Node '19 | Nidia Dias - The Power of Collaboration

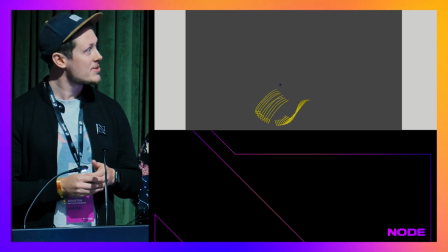21:15 So we found this kind of nice sweeping motion,
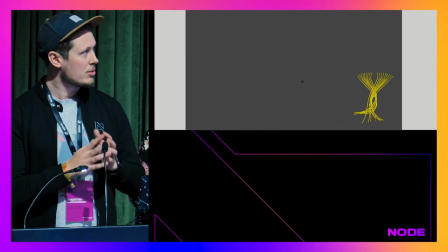21:18 and this could work on like both a close-up level and also in a bigger scope that you might not be able to see the whole character at the same time,
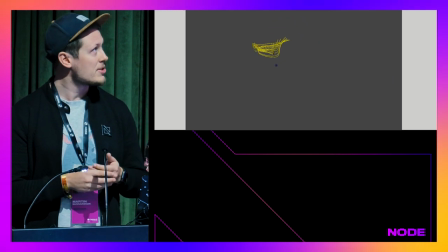21:25 but it's still kind of more interesting. So this to speak had legs.
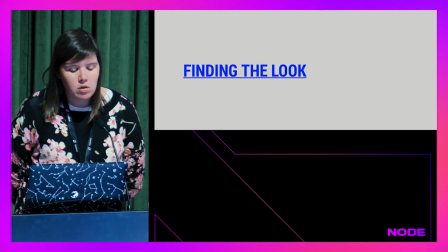21:29 So once we were happy with kind of how the movement was going, it was time to go back to the drawing board and finding the look.
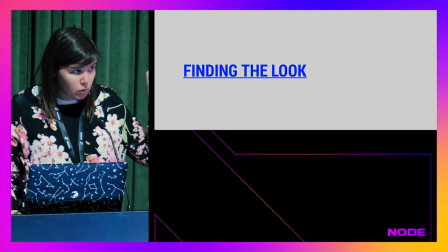21:37 And so with that test that Martin did,
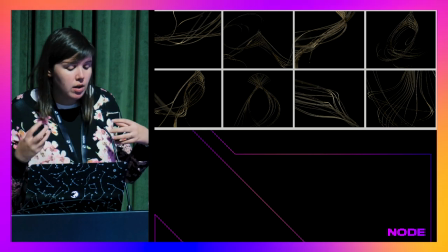21:40 I quickly put it up in Cine 4D, and I was trying to find these interesting shapes out of it and forms.
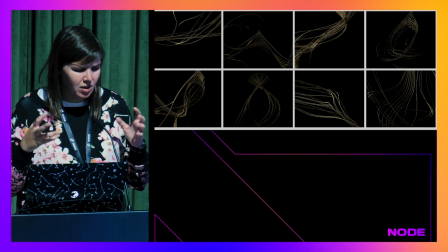21:46 So at the time I was going for more like a mood, like a dark mood, and a bit of like this gold into it.
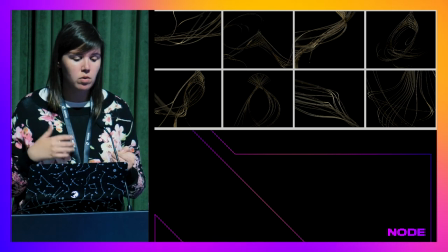21:53 And as the time I was doing this, we also started doing Dynamatic to really understand how the movement and the story would flow with the music.
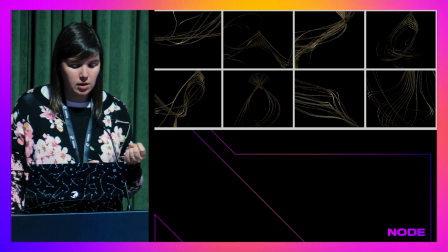22:01 So I'll show you now the animatic, and the very first animatic,
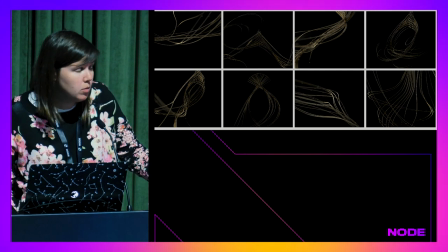22:05 and as well is the chance to listen to the music, and then I'll explain a bit.
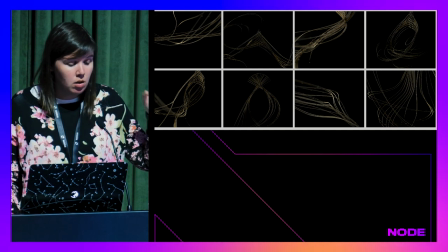22:10 Like we realized that we wanted to start first with close up, so we wanted to make it a bit ambiguous and abstract,
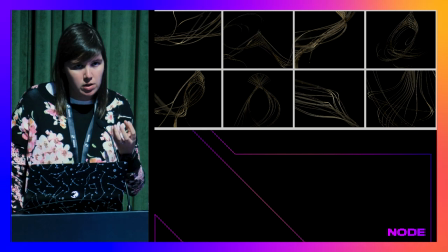22:17 and only more as the music flow, we wanted the creature to really be the hero shot.
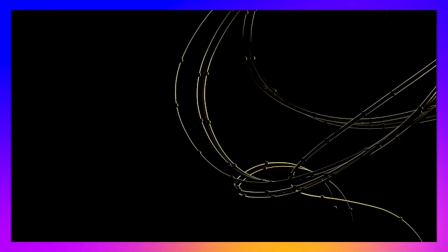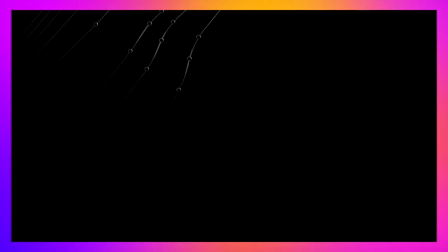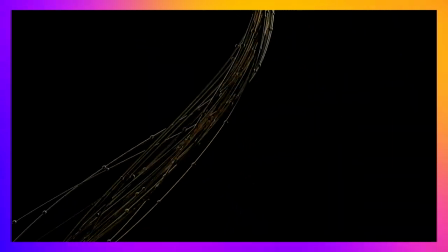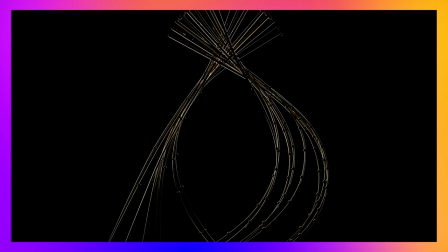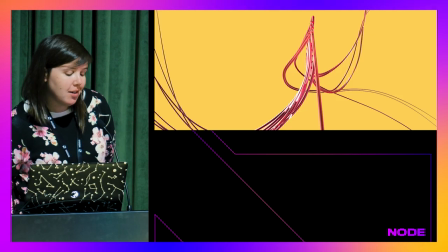22:52 So once the client and Scott were happy with it, it was time to move on into really nailing the look and the style.
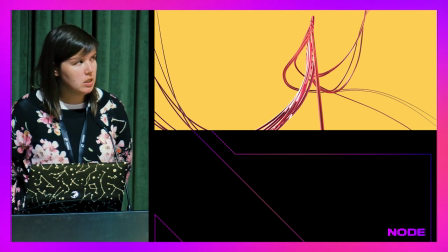23:00 One of the colors we got from the agency, color palette, and one of the colors is the kind of the yellow and the salmon.
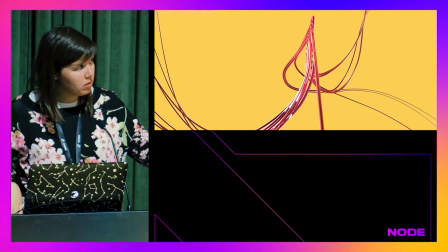23:07 So I went crazy bold with those colors,
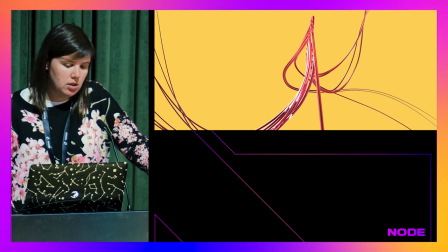23:09 and I got away from the gold because at least for me it was very like Christianity, like in Portugal and all the stuff.
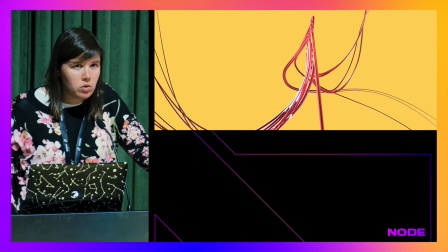23:16 We have a lot of gold in the churches, but we really wanted to appeal to any type of spirituality and religion.
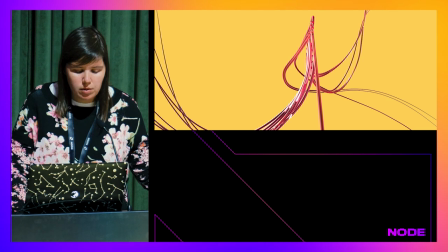23:21 So this was interesting, but it was too simple. So for some reason I thought it needed a head.
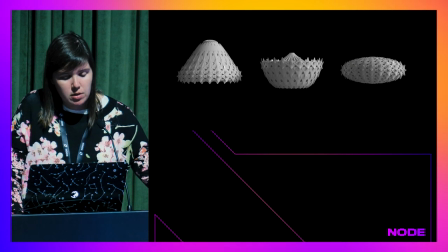23:26 So I went into Cine 4D and I started to explore different shapes that could work into this creature.
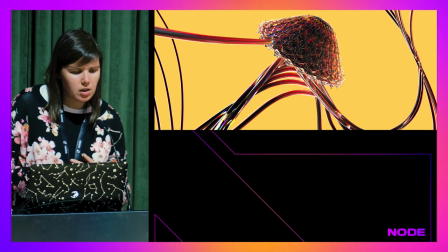23:32 So then I applied it back, and it was getting there. It felt a bit like jellyfish, but I like jellyfish, so I was fine with it.
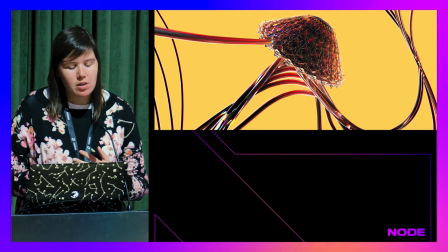23:40 And it was getting there, and at the time I was already pushing a bit more into the material look, the shading, but I realized as well, because our animatic had a lot of close-ups,
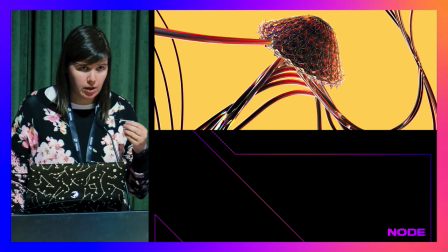23:48 so it felt like the splines itself needed more than just being that interesting material.
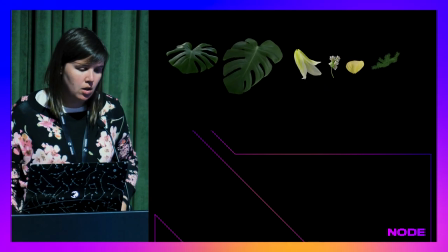23:53 So I just gathered some assets that I had, and then I just kind of,
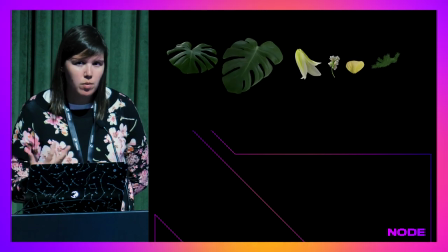23:59 because this spiritual thing kind of, for me, comes a lot from nature, so I thought that this would go well with the creature.
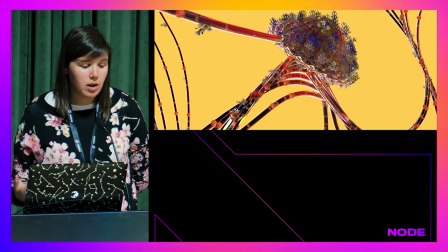24:04 So then it was time to apply them into the creature.
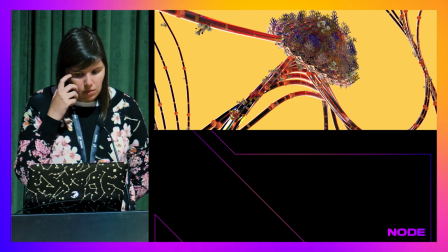24:07 So at this point I was happy with the amount of detail that it was there, but I was hating the colors.
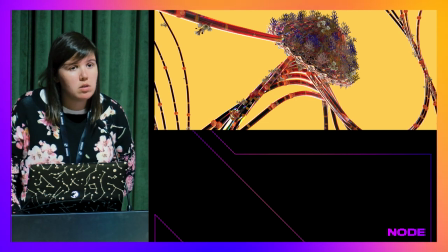24:13 And mainly because the yellow was taking too much focus, the background was taking too much focus from the creature itself.
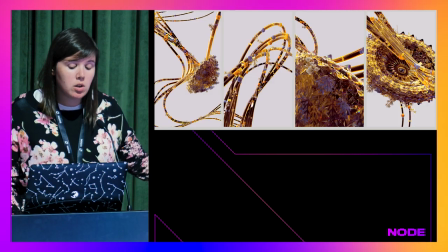24:19 So I turned it back and pushed the yellow into the actual creature.
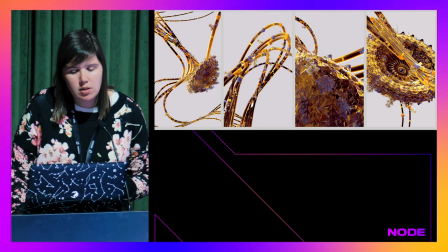24:25 And these are some of the stills that we developed for print.
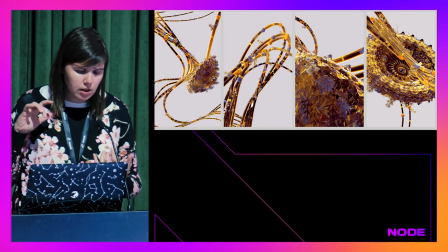24:28 And the interesting thing about this project was that the print stage on the stills came really early on,
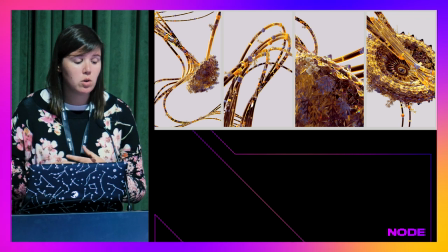24:34 and usually we would do motion, and then at the end we'll choose some of them. So these stills actually come from that initial test that Martin did with the wings.
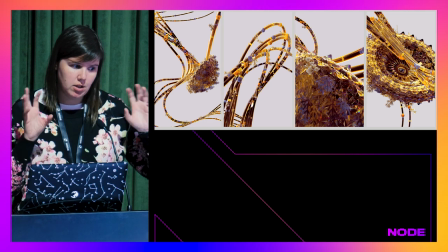24:42 And then I just, literally on Cine 4D, just found like
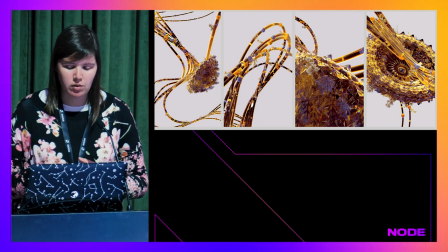24:48 interesting shapes, and I just kind of rotated the head around to make it look like he was moving. So it was very interesting that we had to push really
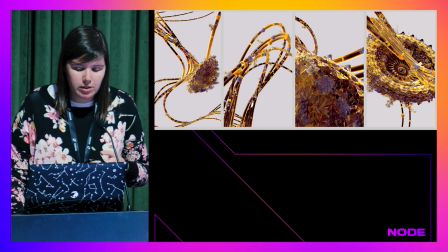24:56 for like right at the beginning of the project into the stills while we're still actually figuring out how the character will really look and move. Yeah, it's kind of funny. Like you said, we still haven't really figured out what this creature was, but we kind of had the idea of it from the board-o-matic then. So now it's time to make like a proper rig for it and kind of trying
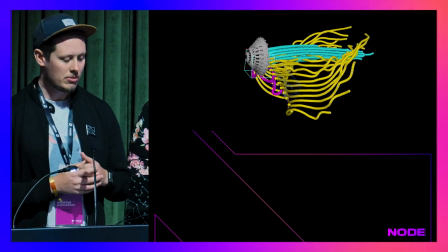25:18 to apply the things that we saw from the board-o-matic and make a proper setup.